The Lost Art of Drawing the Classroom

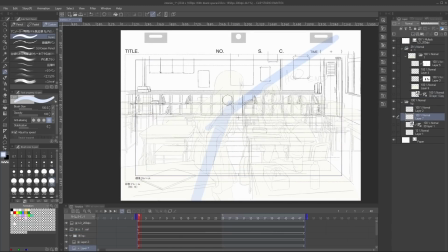[8:35]
Moving back to the BG, let's do some shading. I create a separate layer underneath and use a big blue brush to indicate shade.
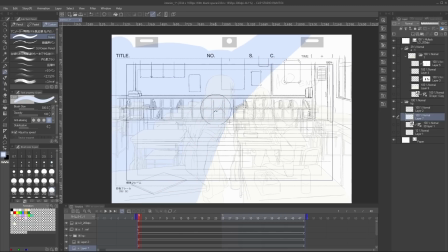[8:43]
I would like the light to come in from that big window on screen right.
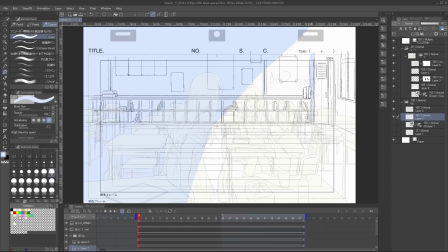[8:47]
I think that would look really dramatic, especially with all the shadows being cast by the window frame.
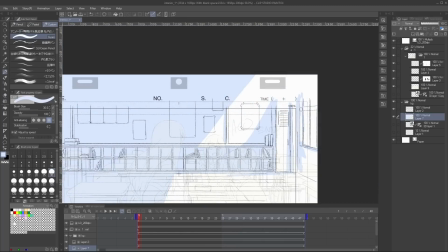[8:53]
We can also light the scene in a way that puts the light and focal point of the scene on our characters.
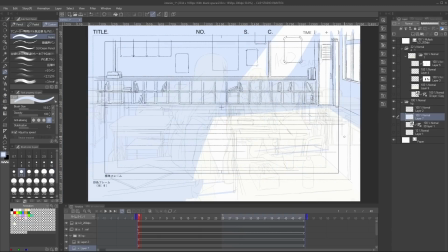[8:59]
I'm also going to paint in the shadows of the desks on the BG.
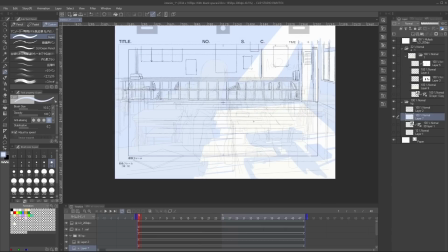[9:03]
And this might sound strange not having the cell layer shadow be on the cell layer, but this is a common way to approach this kind of scene.
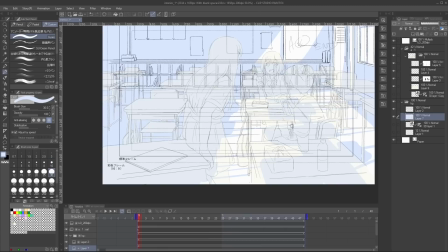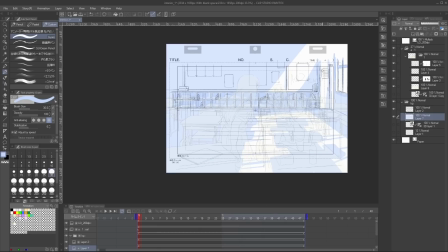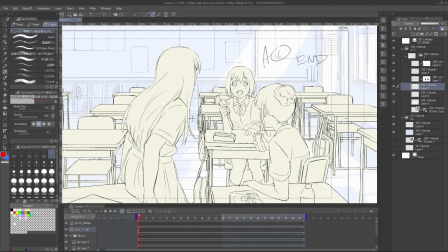[9:20]
Alright, now it is time to finish up the shading on our cell layer. And like always, let's create a new layer for our color separation lines, using blue for shadows and red for highlights.
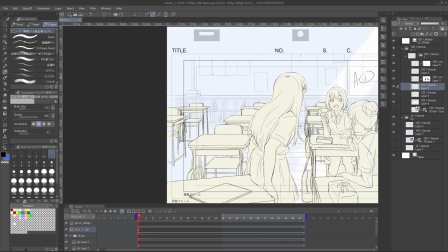[9:31]
Our light sources are coming from the top right, so it will produce a nice rim light on our characters.
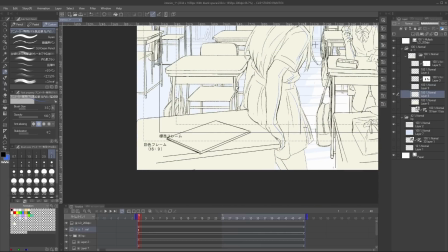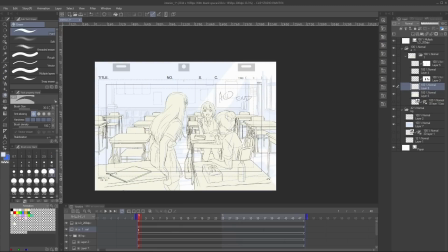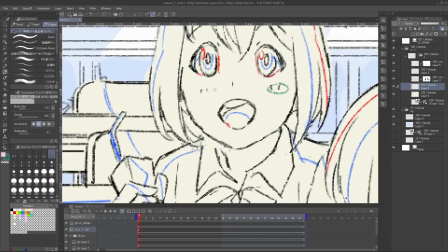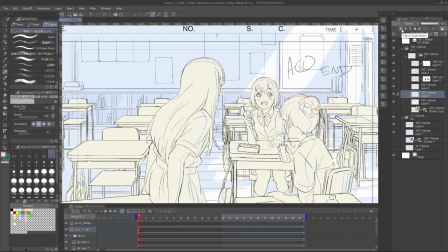[9:55]
Alright, let's create a new layer and shade this in.
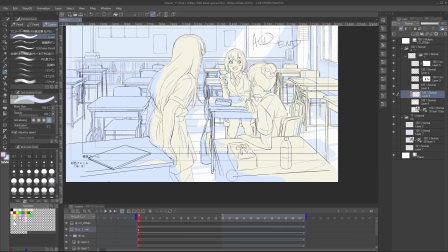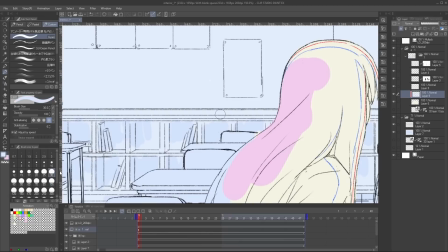[10:04]
I generally use different colors to differentiate areas like the skin and hair, as this will help later down the animation pipeline during doga or cell painting.
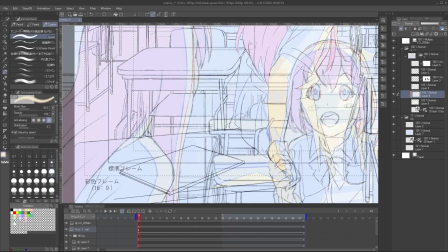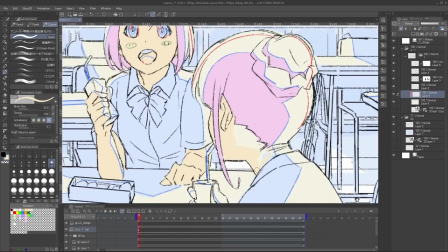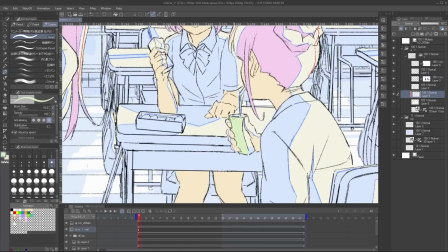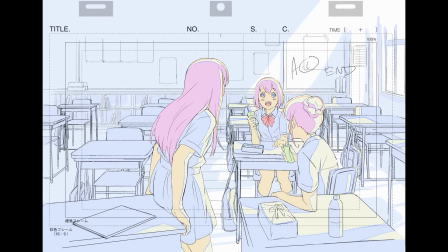[10:29]
And finishing up, I think this is a cute and wholesome scene. What do you think? If we had used 3D desk models, this scene would have been much easier to draw even if we had to trace them.
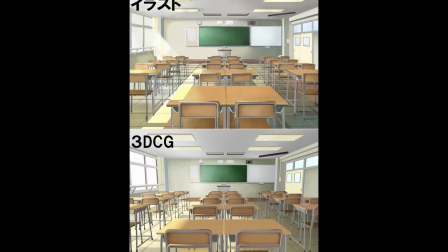[10:41]
And that's why we do it that way nowadays in the industry. Believe it or not, this actually happens a lot in Japanese animation, where a lot of the complex 2D objects you see were actually done with the help of a 3D model. For example, I was recently on an episode of One Piece where the main character's ship had to move as a 2D animated layer. And to get that to work, I would draw and animate the ship as a 2D cell element, and then the 3D team would put the 3D model in the scene and match it to my drawing, and then I would tie it down again in 2D.
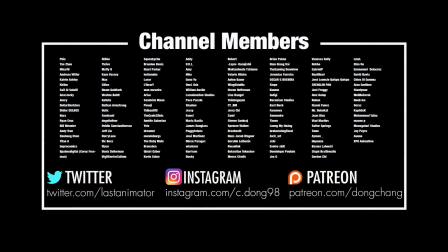[11:14]
Alright, that's it. Thanks everyone, especially channel and patron members that support the channel. You guys help keep this running. Supporters get extra content every month, and this month is a companion video to this video where you can see me draw the scene without cuts. Anyways, check out my social media, and I'll see you next time.